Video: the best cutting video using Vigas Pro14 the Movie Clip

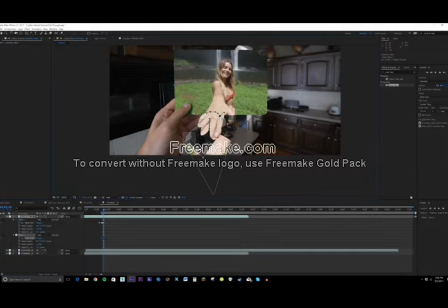246s
Then you have to roto out his hand because his hand isn't coming from the scene with that footage, because his hand is obviously coming from the same scene so that he can actually grab onto her and she can pull him through.
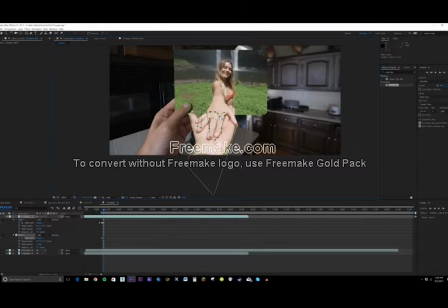261s
So you have to do some more roto and basically connect it. But I already have this roto done. This isn't a roto tutorial, so if you need any tutorials on that, I'll link some in the description. It's basically taking the footage and you have to overlay it on top of the other clip.
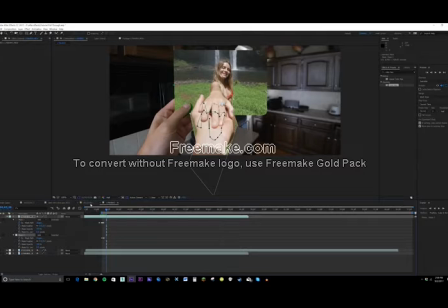276s
So I've already done this roto to save you and me some time. Obviously I did it for the shot in the final POV edit.
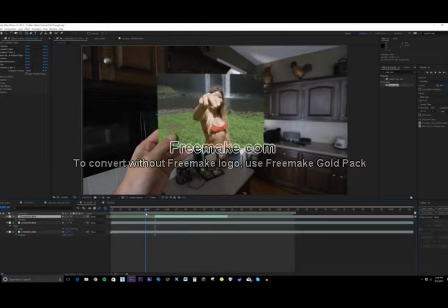283s
So let's just hop into a composition with this already rotoed out. Alright, now that we're in the other composition, you can kind of see how time consuming roto is. You can see how precise the mask detail is. So that's basically how you make the hand look like it's coming on top of the other frame.
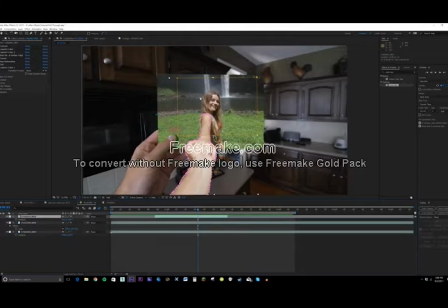298s
You have to deal with some lighting changes because the lighting from this day is obviously different from inside my house. But you know, you can just kind of do that with some basic curves. Just do some basic adjustments. You can make it look a little better. You can't change a whole lot, but you can improve it a little bit just so it's not super distracting.
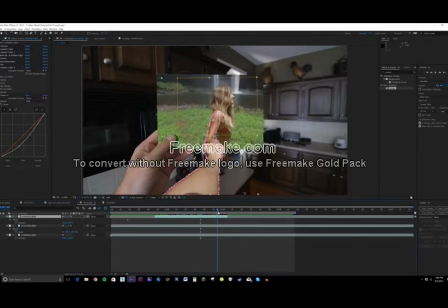317s
Obviously, when you're pulling someone into another world, people aren't really looking at the lighting very much, but it can be distracting if it's super off, if it's like nighttime versus daytime. So just try to match around the same and you shouldn't have any issues. But anyways, so that's the roto job. The next step is obviously scaling the layers to make it look like a 3D movement is going on.
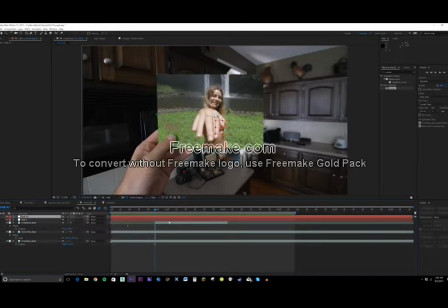337s
So to do that, I'm going to create a couple different null objects. I'm going to parent the outside footage layer to null number 9, and then parent both the roto and the layer underneath the roto to null 10. So null 10 will just scale up very slightly as she starts to pull through.
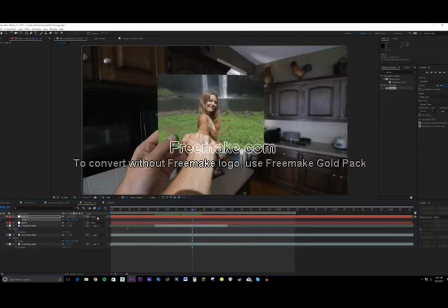356s
Start the scale right as she starts to pull. Hit the scale keyframe on null number 10, and then over the course of the pull, just scale ever so slightly just to create a little parallax.
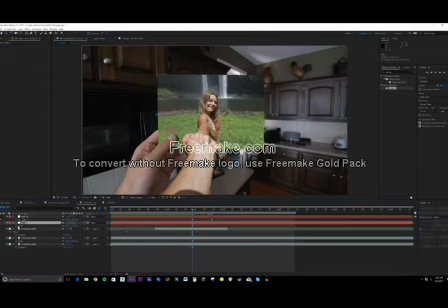370s
So then the next step is to scale up the null 9, the one that the middle footage is parented to.
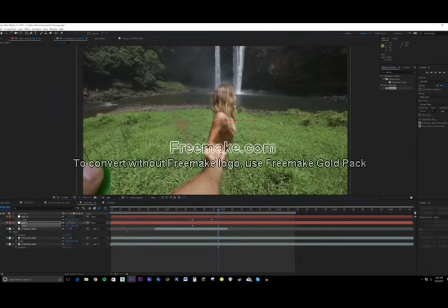377s
And you know, you obviously have to scale this up to the point where it reveals. Also, maybe you want to change the position just a little bit. Scale up a little more. So you actually just have to scale up to the point where the alpha of the green screen layer zooms through.
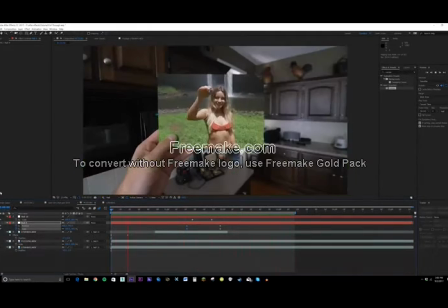395s
So that right there is looking pretty solid, but a couple other things you can do to make it look even better is obviously add motion blur. Make sure that motion blur is blue in your composition, and then add a little motion blur for all the layers.
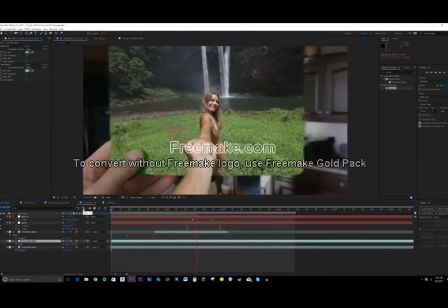410s
So then, you know, when you pull through, it's going to take a little longer to render, but you get some natural blur so it doesn't look so sharp.
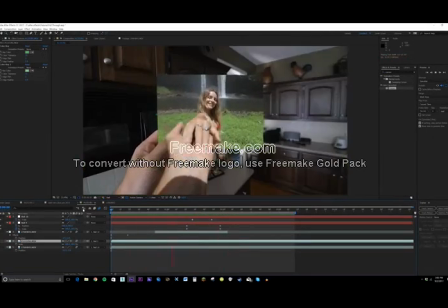417s
So that'll make it look quite a bit better. And another thing you can do is add a border to the layer to make it look a little more natural, not just look like a flat picture. So what you can do is go over into your effects and presets, type in matte, and then pull over the matte choker and put it on the green screen layer, and then change choke 1 to like
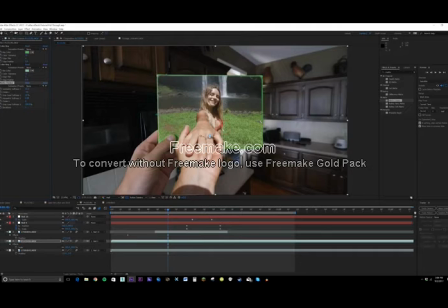437s
-50, and then bring up the geometric softness a little bit. You know, just play around and you'll find out, you'll kind of just figure it out naturally, and that makes it look less of like a flat picture. So if you're trying to do like a picture in a frame, that's how you would kind of do that. For me, I don't really care, so I'm just going to leave it.
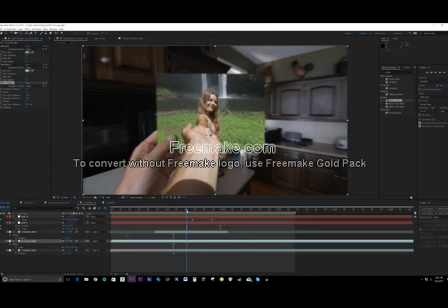456s
Another thing you can do to add a little bit more realness and pop is to add a little CC lens. And you can do this to both layers. So I'm going to do this to the footage underneath, and obviously that looks super wacky, but drag up the size and set a keyframe for the size.
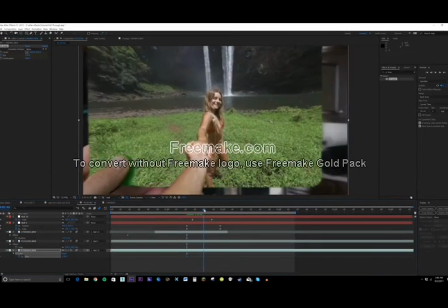474s
And then, you know, just right around when you get pulled through, this will just add a little bit of distortion.
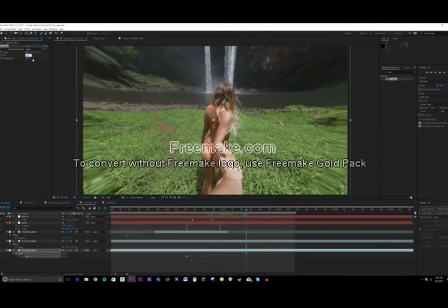481s
Just kind of stylizes it a little bit. Go a few frames forward, set it back to 500.
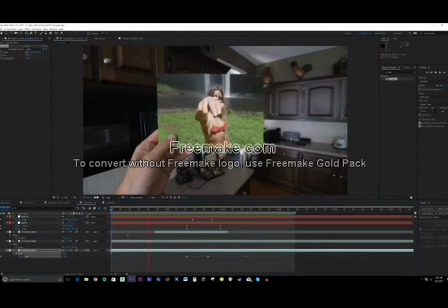489s
So that just adds a little stylization of like the pull through effect. You know, it looks a little cheesy.